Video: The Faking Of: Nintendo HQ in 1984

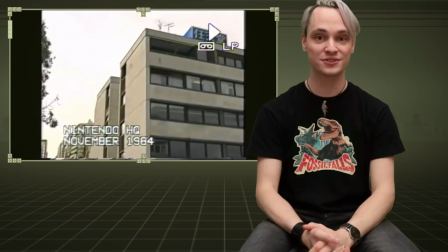So now I had this genuine VHS thing back in my computer and just threw it in the edit put on my headphones and watched it
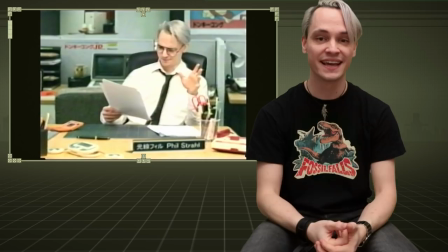and and listened to it the first time and while it looked great it really had this authentic
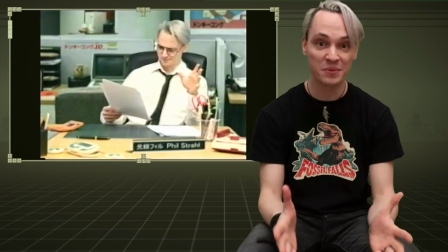VHS look of course it had the sound was it was
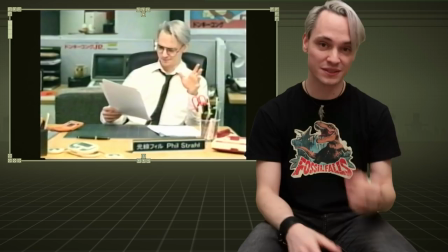way too good i don't know how my VHS recorder did this but but the
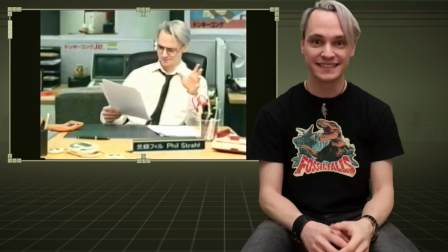sound was almost like cd quality it was really it was unsettling almost but i wanted this muffled grungy yeah late 80s early 80s VHS sound so i did it like i did it with the super Ludum Dare arcade
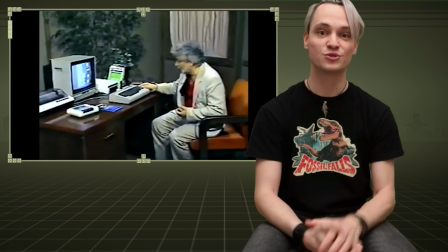cabinet which was find a reference of how I want it to sound then mess up my own audio.
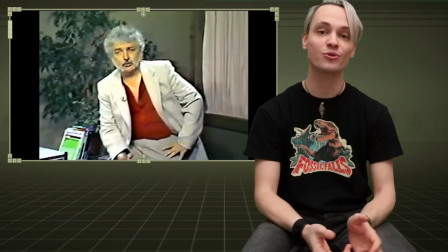The reference I found was this tutorial series that came out on VHS tapes in the early 80s of how to program your Commodore 64.
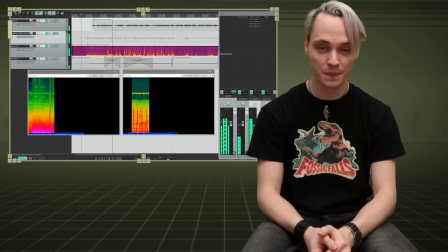Hello my name is Jim Butterfield and I'd like to tell you about the Commodore 64.
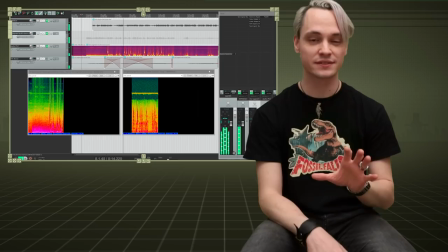So I threw it into Reaper and looked at its waveform and its spectrum and
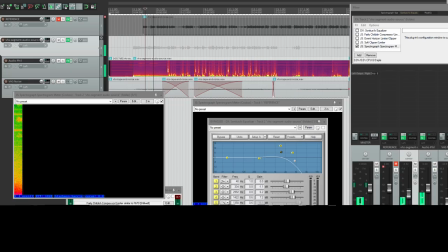with lot of equalizers and tube compressors I managed that my audio from from my VHS sounded like like this early 1980s VHS sound. Everything in the edit and it was done.
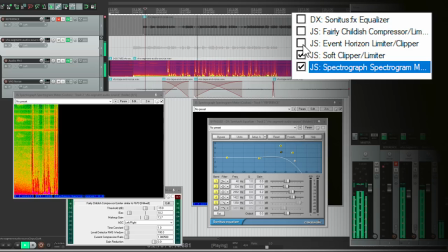So let me recap. You're playing a plumber that stomps on turtles to jump high enough to bump his head on floating bricks.
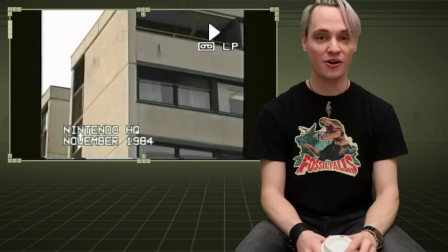And there you have it.
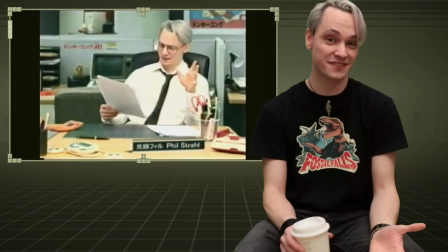This is all it took for this final sequence and I probably think it was way too much effort for this just little throwaway bit but at the same time if you thought even for a second wait this looks authentic then I had you and it was worth all the effort so I hope this was entertaining or interesting and I hope that you learned just one thing and that is trying to get your VHS signal back into the computer yeah yeah you invite yourself into a world of pain.